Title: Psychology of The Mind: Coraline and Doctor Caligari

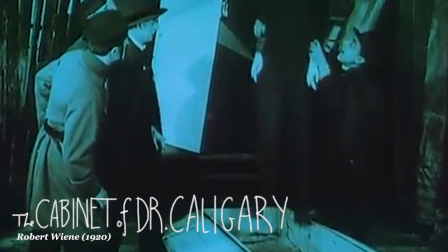492s
The way Dr. Caligari manipulates Caesar to commit murder at his bidding is comparable to the doll sent to watch Coraline and led her to the dangers of the other world.
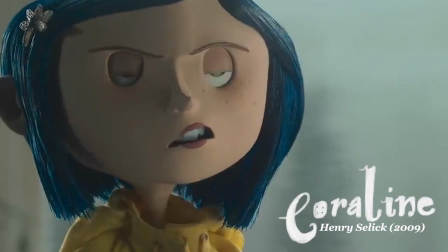501s
While Caesar is absent, a dummy resembling him takes his place, similar to the doll motif in Coraline.
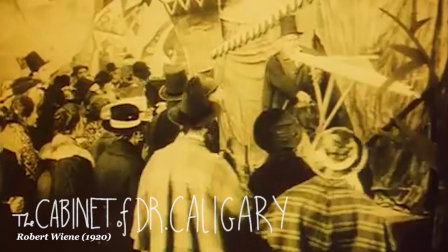506s
Dr. Caligari deceives the characters at the carnival by presenting himself as a powerful figure through his persona and clothes.
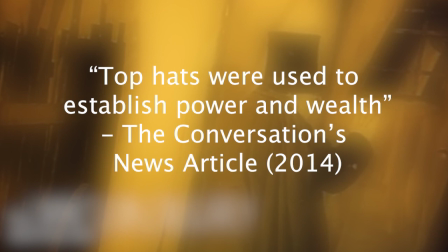512s
During the 1920s, top hats were used to establish power and wealth, as stated in the Conversations News article in 2014.
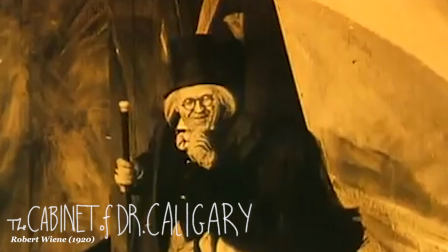520s
Therefore, this motif symbolizes his control throughout the film. Before committing the murders, his top hat is present.
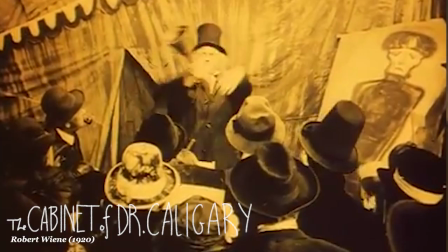526s
However, once he is locked up in the mental asylum, his hat is taken away from him, symbolic of his loss of power.
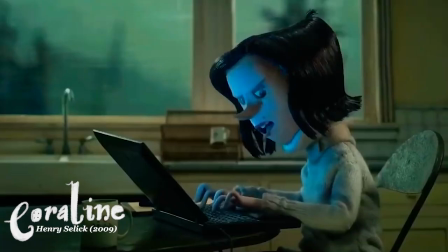532s
Like Dr. Caligari, The Other Mother changes from showman to threatening. a characteristic that Coraline sees in her real mother.
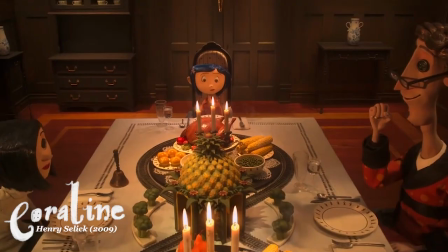538s We made a deal! Zip it!
Throughout Coraline, the main forms of manipulation featured are techniques used by The Other Mother such as bribery,
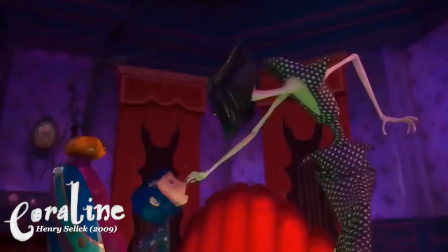546s
emotional manipulation, and physical force as an attempt to control Coraline's actions.
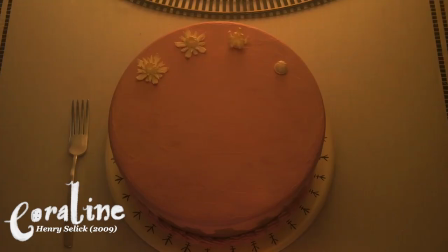551s
The Other Mother purposefully bribes Coraline with food and affection as an attempt to make Coraline more compliant.
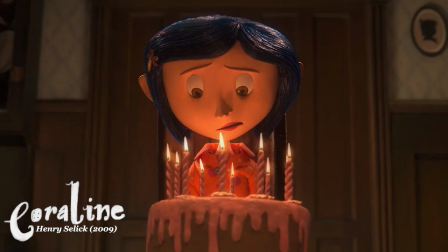556s
Her lies are subtly represented through the double-looped O in the word home written on the cake. As mentioned by Dr. Dalton in her book Handwriting Analysis and Psychology, this handwriting technique is used in pop culture to represent when someone is lying.
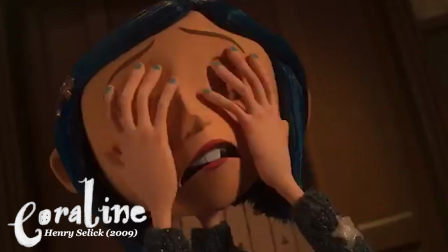569s
Therefore, it was included as a hint to the audience that something is going to go wrong, making them paranoid as a result.
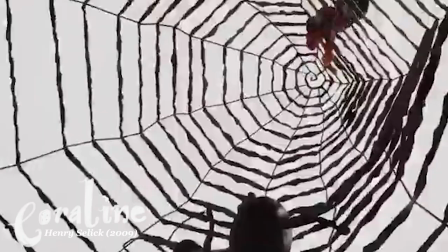574s
The final fight scene includes the other mother turning into a spider-like creature and falling into a spiderweb, a literal approach of showing her web of lies.
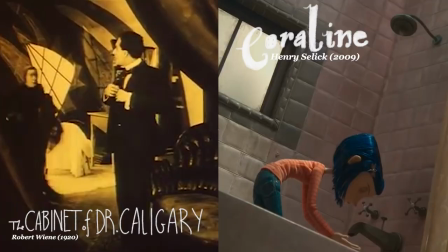581s
Both Coraline and The Cabinet of Dr. Caligari present captivating storylines reflective of their cultural context.
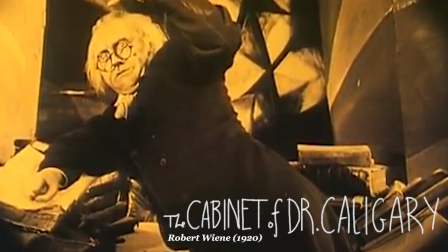586s
Themes of manipulation, paranoia and perceptions of reality are demonstrated through the German Expressionist style and exploration of the psychology of the mind.